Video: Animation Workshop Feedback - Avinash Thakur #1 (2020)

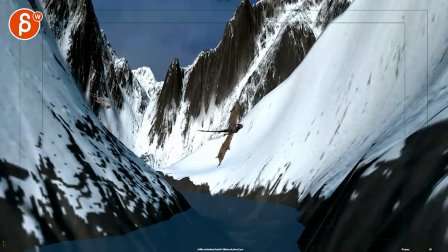all righty let's watch this is a longer piece there is no sound but cool stuff with a cool set
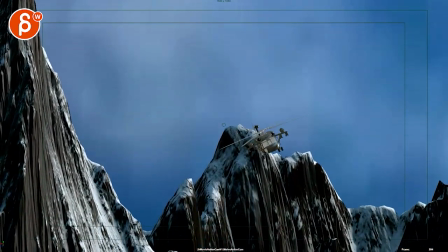neat action there this one has me a bit confused but has a cool feel already that's
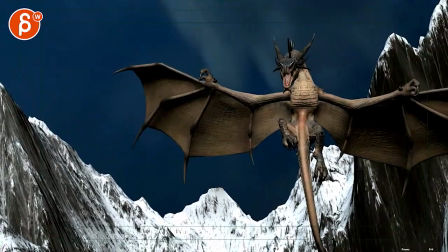fairly cool there that's cool too and then you're writing that the ending is potentially not quite what
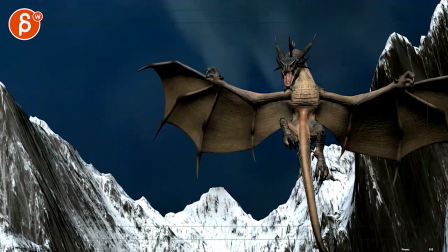you're looking for and i agree it's a bit it's a bit anticlimactic it kind of just ends
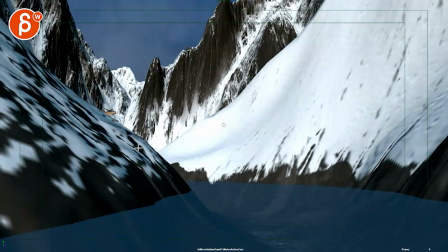so you are in what is this here lay out an early blocking pass it's pretty cool not that you can add weird trees and stuff what we kind of need if there were
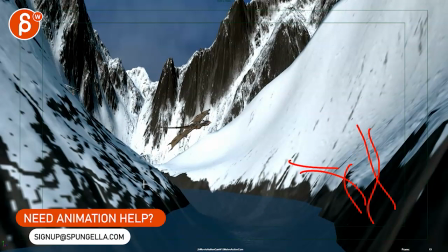elements here of something that can kind of like whip by camera
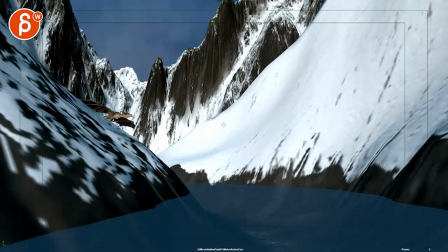give it energy just a little bit or right off the bat
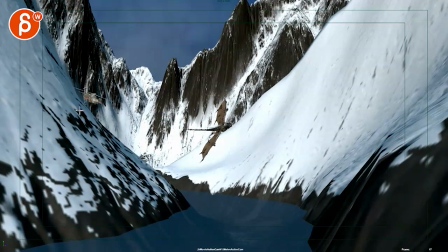you're even before the chopper comes in you're showing some fire
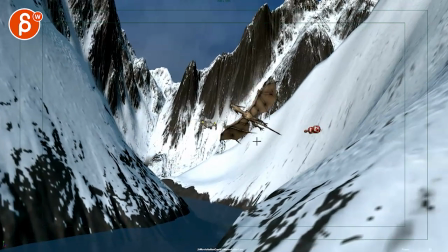something going on there because you have something here which seems to be that is at that
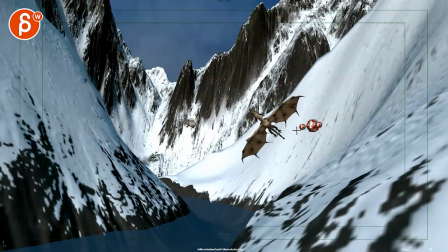point hitting fairly close right behind the dragon there doing stuff that's okay
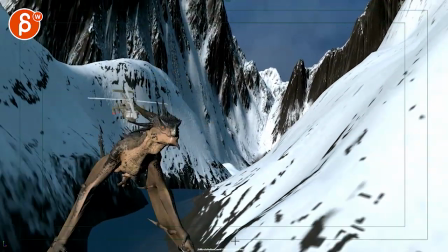i think but this as a as an opening is pretty cool i think what i would do
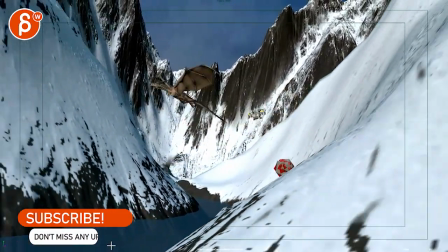once we have this here and it gets into that it might be
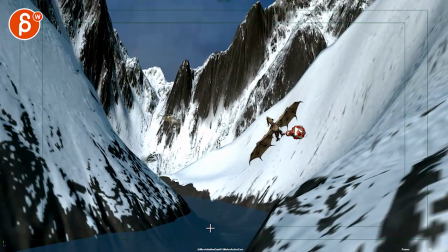it kind of depends on how far you want to take this enough or you can take this in terms of effects and stuff i
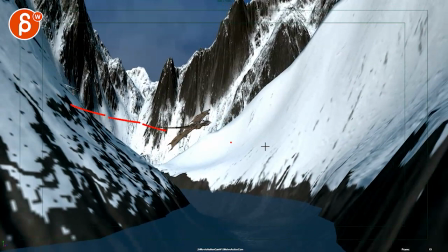would love for this to have like i said earlier shots maybe it's even a bit lower
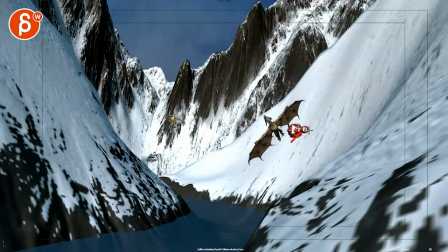and comes up so it gets closer closer and closer till the very end here where there's like a bigger and if it's an explosion behind or bigger snow
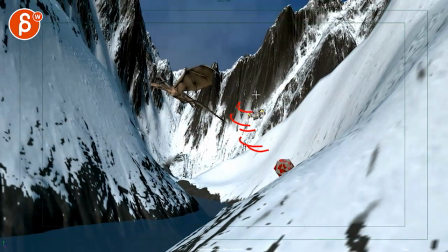gusts there and i'm almost imagining this would almost have more smoke i know this is probably like i'm not doing this i'm just doing animation but visually i'm imagining just the puff of smoke and stuff rolling down and
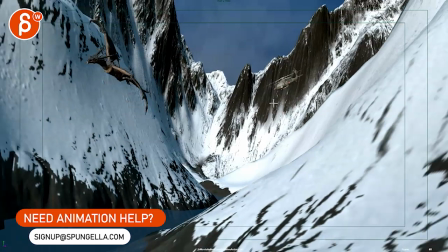then it obscures the chopper and then the chopper comes through and
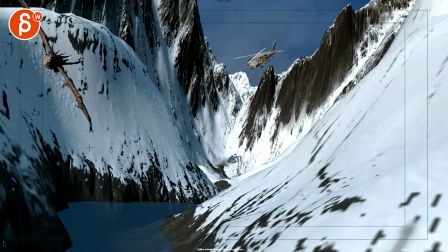then it would have some turbulence in the in a smoke as it breaks through and i will keep shooting here to a stuff happening here you have it
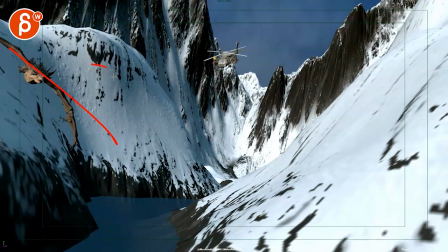here but it seems very edgy that's the main thing i would probably take this dragon and bank it here and not so far because as we continue
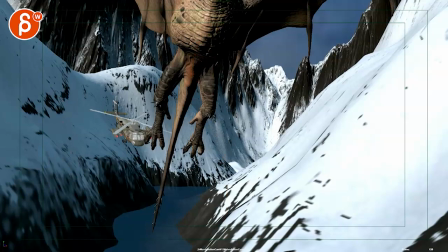we're ending fairly middle of the screen and i think if you move everything a bit more screen right you have a turn in the dragon here
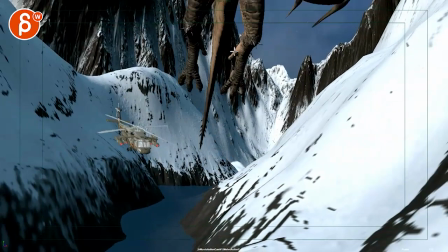so that exit here is a bit more less vertical but a bit more diagonal and also here so you have a nice
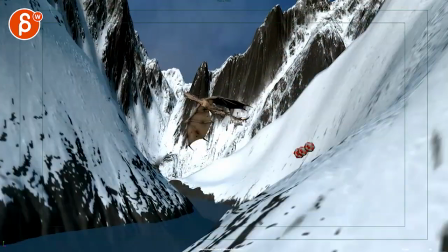dynamic exit there and this coming out this by this i mean the chopper this
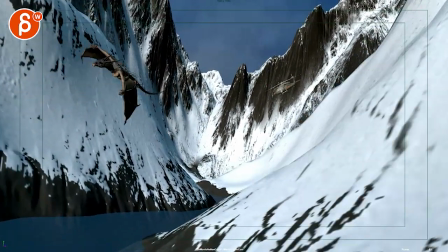might go a bit a bit high and lopsided there now to be honest i would have to look at more chopper reference really get the physics of that
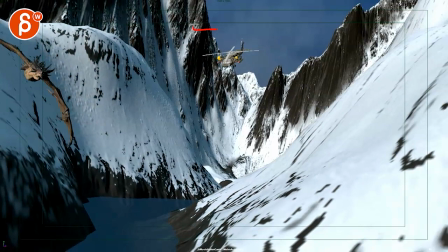but i feel like we can stay a bit lower on this arena to edu's right now we're so high and so left and i think
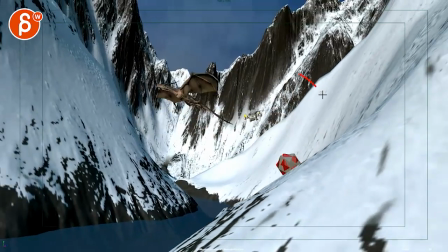it could be interesting if the path is here of the dragon choppers
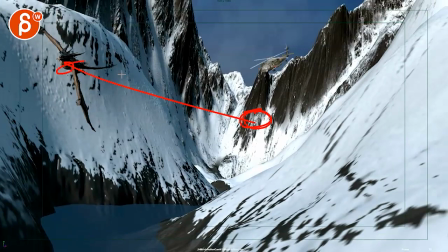still kind of staying low so you have a bit more of this just
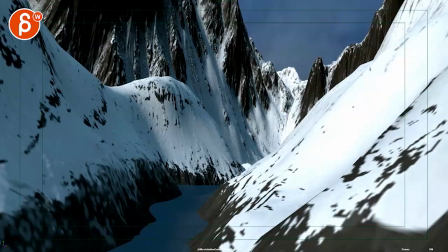a thought but it's cool then i was a bit confused i wasn't sure what what this is is this just a different angle of the same animation
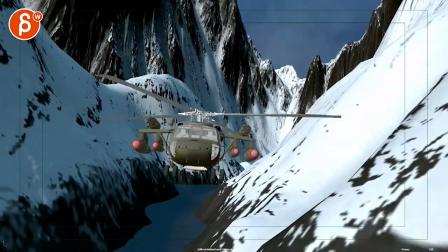and then it was oh there are two so right now this is slightly confusing in terms of where
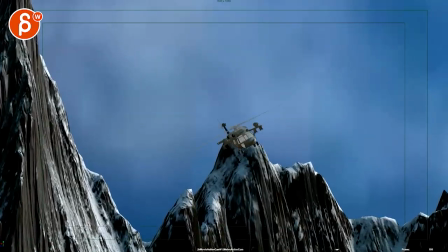this is coming from and where we are and I wonder if
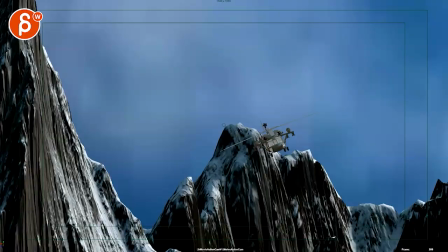the dragon is high up there this comes in now it's on the same height I was thinking if there's anything you turn in
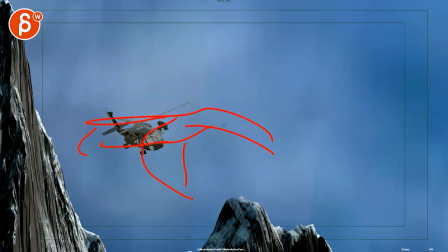it and it's a view of the dragon from behind as it's doing something and maybe goes up and as it wipes up and exit screen
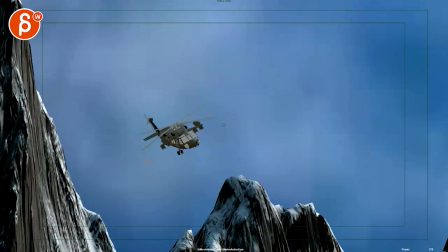a bit the chopper here comes in so we understand at least dragon is flying away from us so we understand what's back and what's the front and then
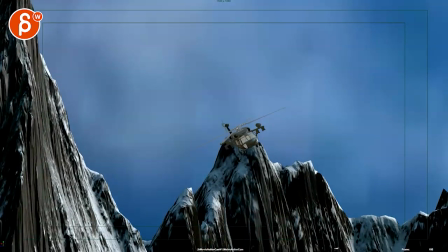this is something new coming in from the front that's kind of initial thought i just wish we could find
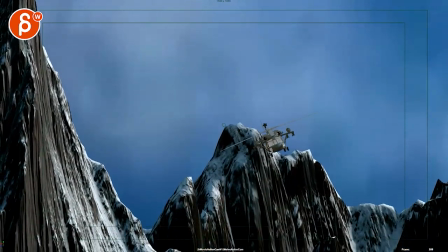something where we can connect these two a bit more even
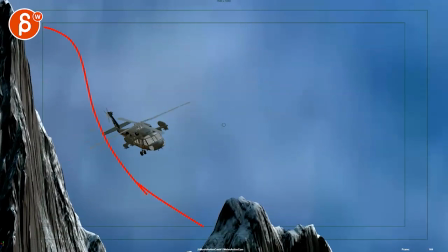if it's something where maybe we are a bit further away we see more of the landscape or maybe we're lower here and we
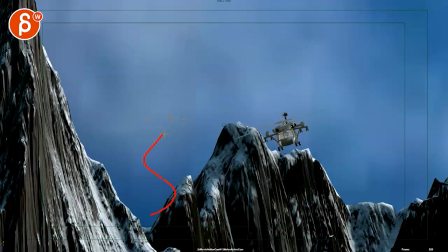have a tricky thing but we have the dragon flying away from us then more fire that hits things which makes the the dragon turn around and bang and then we have another chopper coming in here just so it links
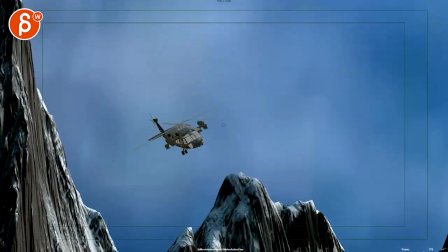the two shots a bit more from here to here because then once we
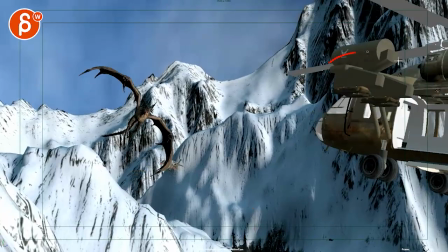get to this this is cool i like this i like that we have this the depth of all this the different elements here and then
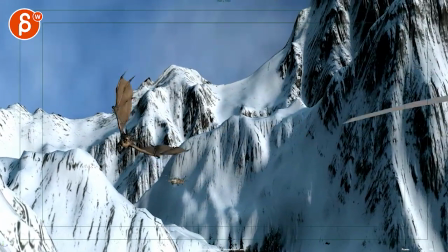landing oh it's still a bit rough in terms of what's going on it feels a bit light especially here as it turns with a bit more weight to
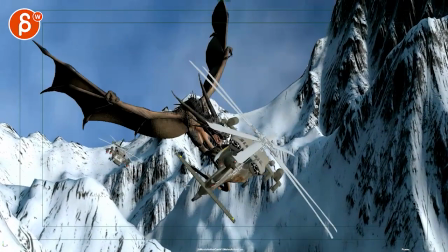it but it's a cool idea and i will probably find a way to
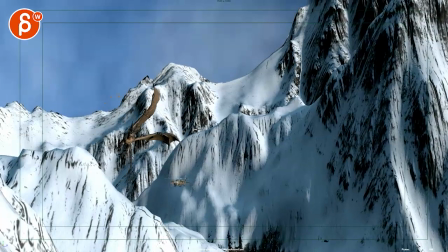bring that chopper maybe a bit higher so
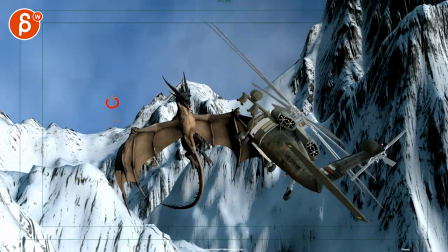that at this point it's up here so we still have a very clear separation so we don't lose
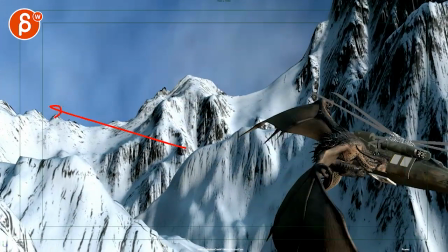it too much and then this feels a bit rough there as it goes
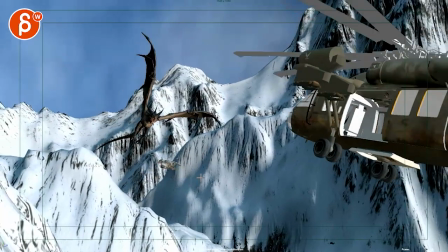sideways and really really fast but as a general idea i like the shot a lot really cool it might have to play a bit with
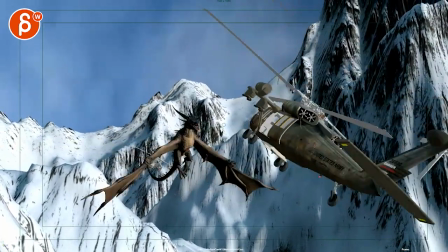some depth of field that's tricky with the lens like this right so enough to be in focus but
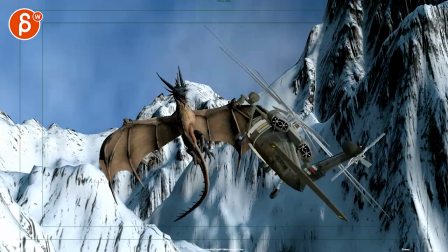i wish that background was less busy and maybe less
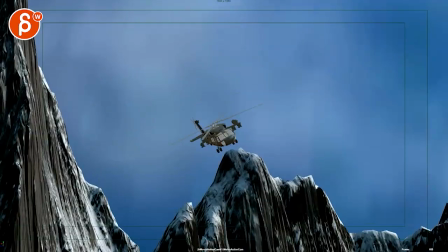than focus so this would stand out more but you could potentially play a bit with different lighting but it's just kind of like a pool of sunlight coming
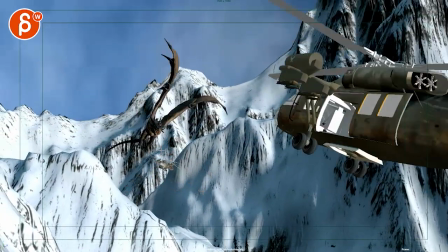in and this happens to be in the shadow to give us a bit more of a silhouette of those objects that are lighter but this
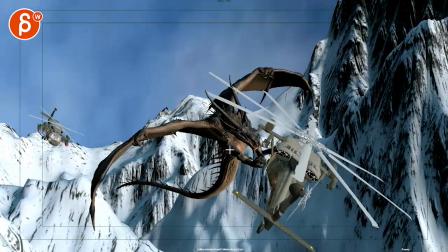is cool too again as it does this I think to me I will go
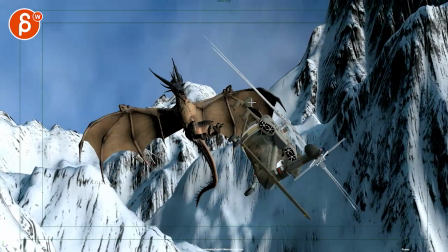it's it feels like it's going a bit early on and it's massive bank to over correct and control and I wonder if this could be a bit flatter so that
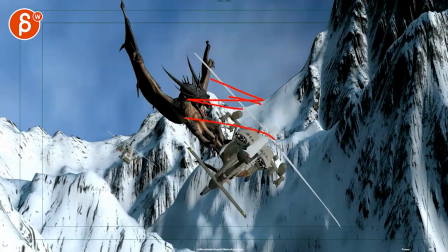that hits it's tricky but then it's going to cut with the rotors into the thing I see what you're doing here it's just
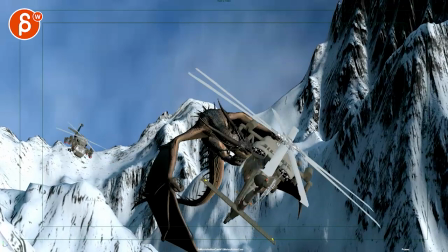this once it lands there I I feel like the weight will push that chopper down. And then we're too low.
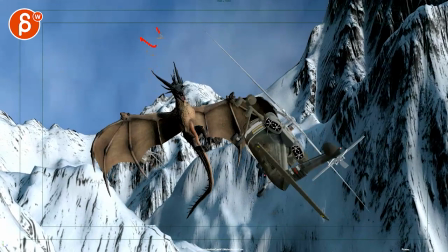So my thought was that the dragon would be higher for this.
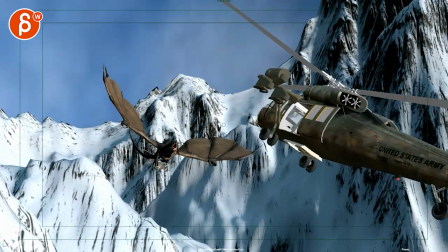And then the chopper would be up here. I mean, what you can also do is that the chopper comes in more from this angle.
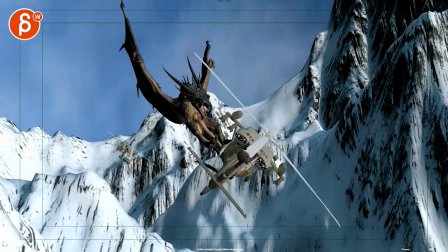And the dragon is below. And is in a way able to kick it from below.
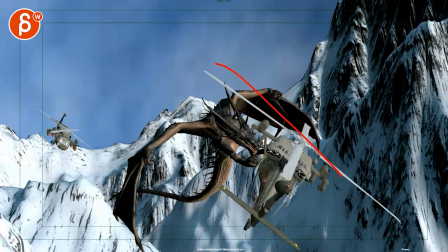Which then makes the chopper turn to its side. So that there's enough room for the dragon to come in to not be hit by these guys.
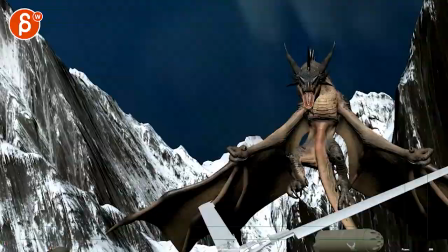i mean one thing you can do what is going on here it's turning it could also be something where